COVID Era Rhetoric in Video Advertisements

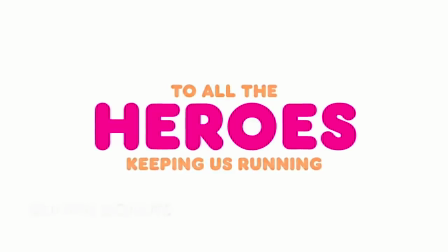983s
When the music speeds up, that increase in tempo creates a rhetorical lift. Again, because these arguments are commercials, they're not entirely dependent on language alone. They can pair positive and happy images with upbeat music to immediately create a sense of optimism.
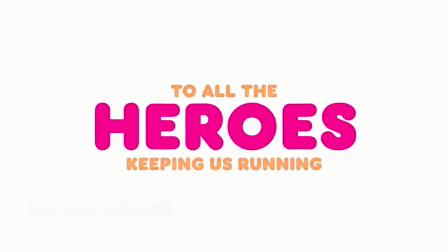1001s
The implication, without even saying a word, is that things are going to get better. Perhaps things are already getting better. And perhaps that's because of the brand making the argument, right? Because they're his speaker. They've positioned themselves as the lift in the argument.
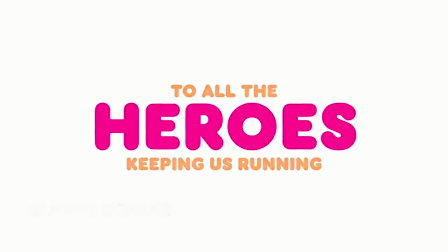1017s
It's also worth noting that many of these commercials also put frontline workers in the spotlight. Now, why do they do that? Aside from the fact that it seems like the morally right thing to do, maybe that's just our reaction as members of the audience in taking the rhetoric, we've got to remember that this is a strategy.
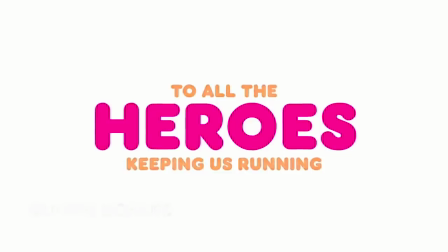1036s
Everything is a strategy, right? They could have just as easily not included frontline workers, or included footage of police, or children, or protesters, or viral particles, or puppies. And instead, they're showcasing frontline workers.
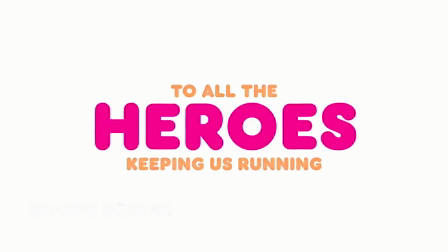1052s
And they strive to make it seem like this whole argument about trust and togetherness isn't really about them, the companies. In other words, by paying homage to the folks still working at Dunkin' Donuts every single day, Dunkin' Donuts accomplished a few things.
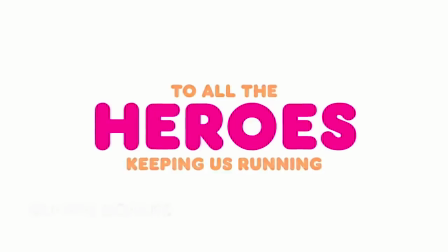1067s
Number one, it suggests that this commercial isn't actually about the company Dunkin' Donuts or building brand awareness or customer trust, which isn't true. But showing frontline workers and thanking them is a device that makes it seem like you aren't actually selling your product.
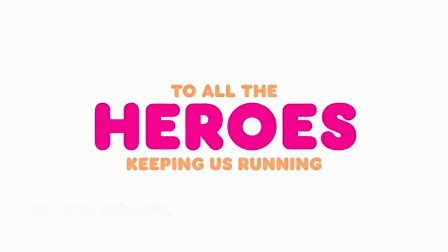1084s
It's a tricky spot because no one wants to be sold to during a pandemic. No one wants a sales pitch. But these companies have little choice but to try to continue to sell to ensure their survival, right? To stay in business. So this kind of rhetorical device enables them to sell without appearing slimy or greedy or egocentric.
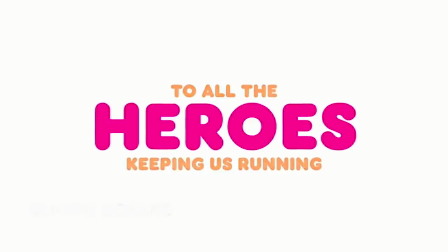1103s
And the other benefits, well, it fosters some morale among those frontline workers. It makes us feel like that might be a great place to work, a great place to support, somewhere that you or your co-workers or other workers are made to feel valued, considered heroes even.
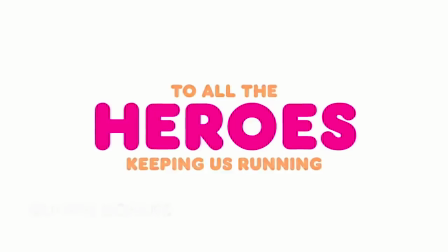1121s
It's a solid strategy that effectively makes the argument about the audience through the use of collective pronouns, by celebrating others like frontline workers, healthcare workers, and so on.
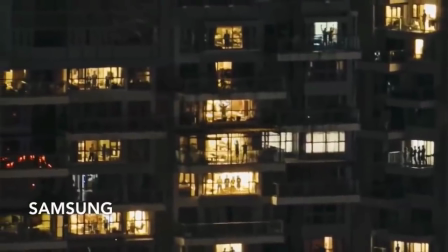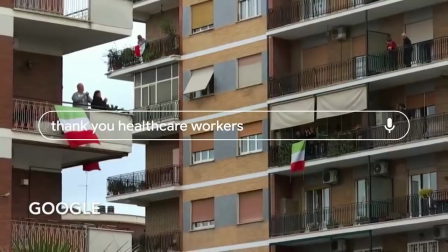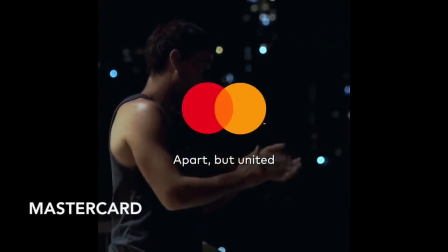1144s
So, what's with the applause? Well, it signals an unspoken agreement from the audience or viewership, whether or not that agreement is actually there. So if you hear clapping, your brain assumes that there is widespread agreement,
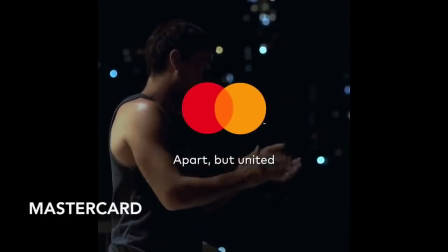1159s
and so perhaps it's more open to accepting that argument as agreeable. This can be considered the equivalent of adding a laugh track, which is something that has been used for decades as a device to make dialogue that is perhaps otherwise less funny or unfunny seem funny.
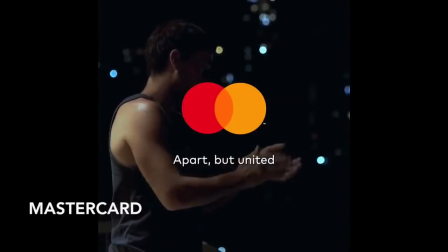1178s
And the device cues the brain to feel or react in a certain way. So to exemplify this, here's a short clip from Friends with the laugh track clipped out.
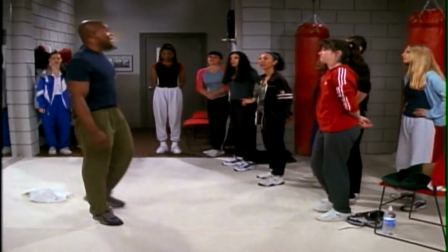1190s Okay, ladies, that ends today's class. And let's remember, let's be safe out there.
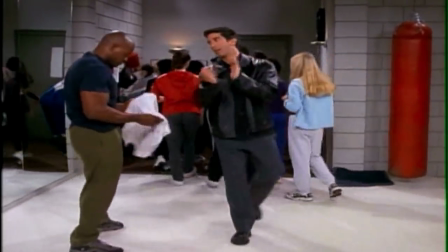1199s Yeah, I was watching. Great class. Thanks, man.
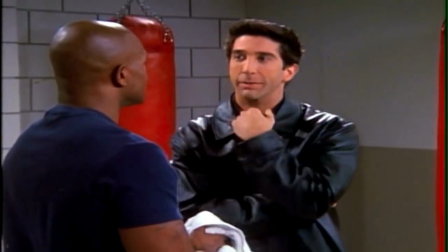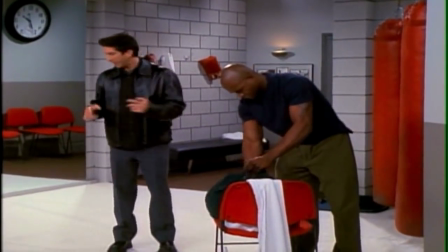1209s Hey, a couple of questions, though. You know about that last move where that woman tripped you and then pinned you to the floor?
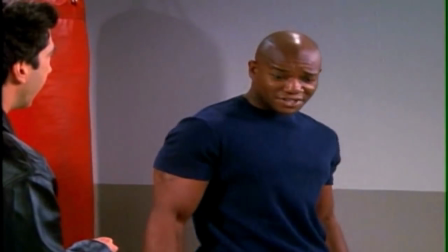1217s What would you do next? Well, then she'd take her keys and try to jam them in you. No.
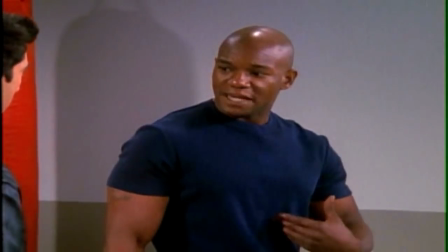1222s What would you do next? Oh, me, the attacker? Yes, that's right. Why?
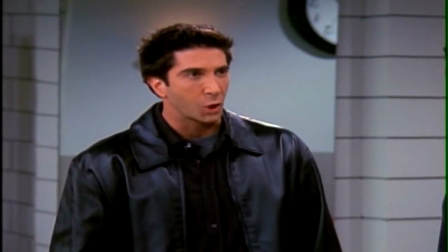1228s I tried attacking two women. Did not work.